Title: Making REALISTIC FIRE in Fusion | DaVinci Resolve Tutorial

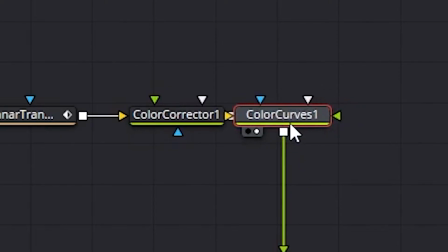(4:09)
Let's add color curve. Make sure to look at it. Disable the alpha, and I want to create a bend on the curve,
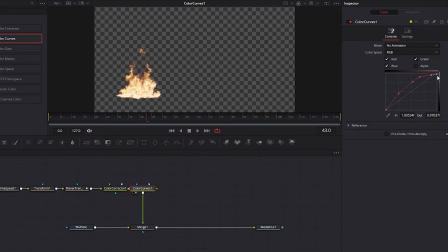(4:17)
so it brightens around the midtones area, and we want to reduce the highlight just a little bit. That way we have the core of the fire more exposed. Once again, for the fire element, I am using Ground Fire Volume 2 collection.
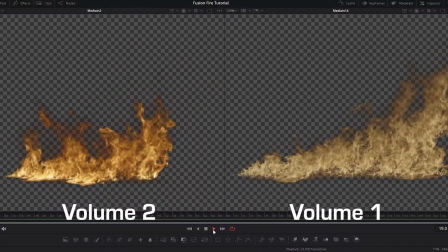(4:32)
The Ground Fire Volume 1 collection has a slightly different exposure. So, to arrive on the same result as I have on Fire Volume 2,
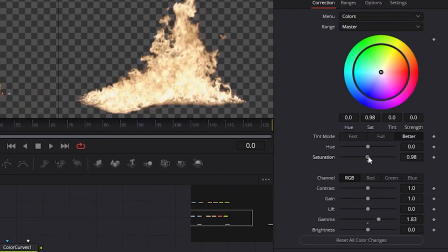(4:41)
all you have to do is increase the saturation and the gain just for a little
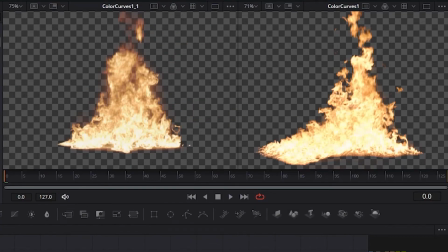(4:46)
to match it closer to the look of the Fire Volume 2. Next, let's add an exponential burning glow to our fire.
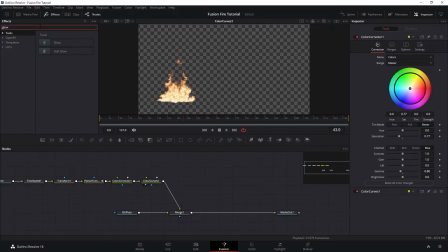(4:55)
We're not going to do the effect on just one node, we're going to do this in a multiple stacking soft glows. So the first glow would be the outside glow. So let's increase the threshold to around 0.5 and then increase the glow size really big, like 300. So the outside glow is like the outer atmospheric glow of the fire.
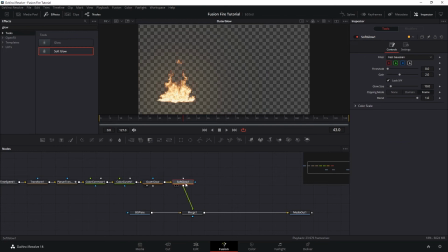(5:19)
And then let's add the second glow, which is the middle glow. For this one, let's increase the threshold to around the same, but then reduce the gain to 0.78, and then get the glow size to 4.7, and also reduce the blend just a little bit.
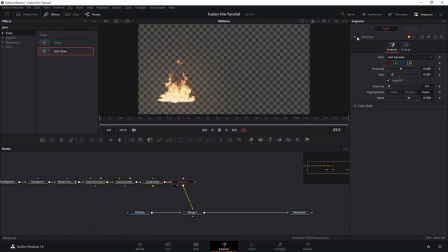(5:37)
So the middle glow here is to lift up the midtones of the fire to thicken the volume a little bit. And then let's add the third soft glow, and this one is to punch up the highlights of the fire. So let's increase the threshold pretty high so we only isolate the highlights,
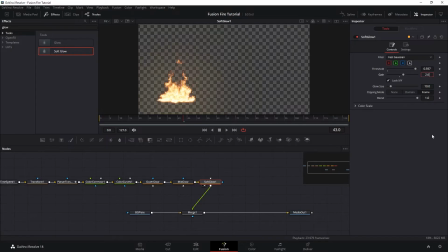(5:56)
and then increase the gain into like 2.6 and reduce the glow size into 3. And there we go. It's very subtle but really adds that extra punch into it.
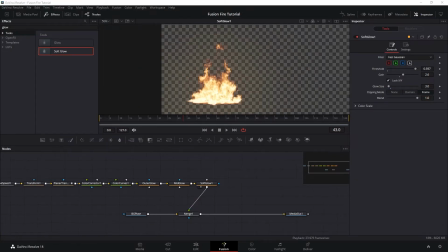(6:11)
Next, I want to add another round of glow, which is the edge glow.
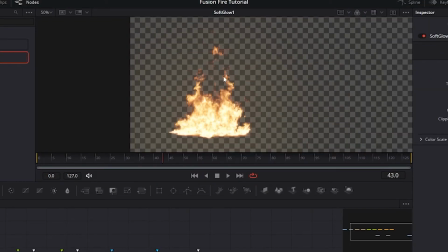(6:15)
Currently, the edges of our fire looks very thin, and I want to fatten those edges specifically with a little bit of gloom. You could probably use the edge detect node to do this, but I found using luma key to give me the best result that I want.
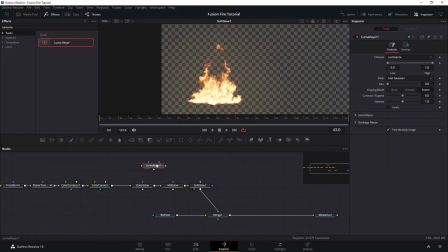(6:30)
So let's bring a luma key, and I want the fire to branch out just before the glow into this luma key. And here we have the darker pixel of our plate keyed out, which isn't what I want for this node.
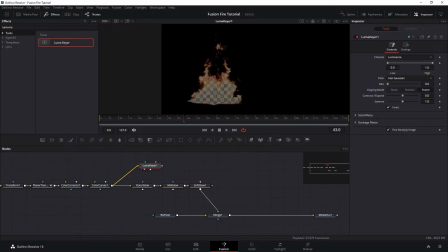(6:45)
So let's click invert, that way we are keying out the highlights, and then let's choke our threshold until we get the edge of the fire, and then push the contract and expand just a little bit.
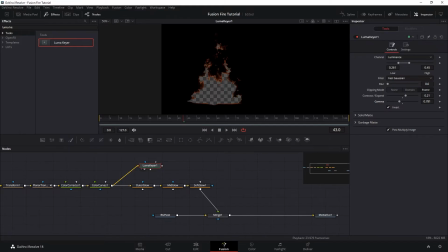(6:59)
So here we have keyed out our fire from the inside out, and now we want to do the opposite, so we are only left with just the edges. Let's add another luma key to remove the black background,
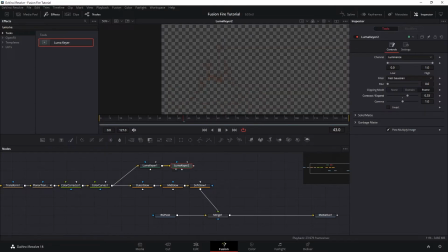(7:12)
and we want to expand it just a little bit to bring back some of our edges. So now we have our edges, but it is too faint, so let's expose this up, get a color correct node,
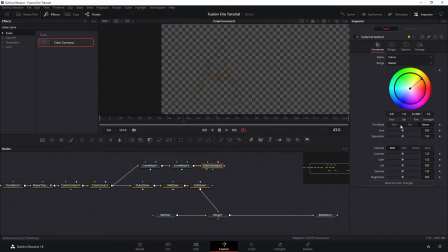(7:26)
and pull our color hue towards yellow or orangish area, and then push the saturation down and increase the gain to the max. And then let's add a blur node and blur it to around 12 pixels.
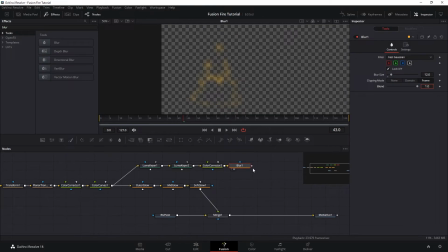(7:41)
So now we want to add our gloomy edge here on top of the previous glow. So let's merge the two branches together, and this is what we have. Just as a side note, the specific values of all these nodes are not exact,
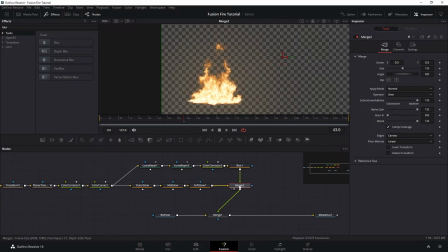(7:57)
so feel free to play around with them until you find the best look that suits your shot best. By the way, we have a lot of other content on our channel, like VFX breakdowns, stock footage announcements, and other tutorials that we release weekly. So make sure to hit like and subscribe so you don't miss out, and help us reach 100,000 subscribers.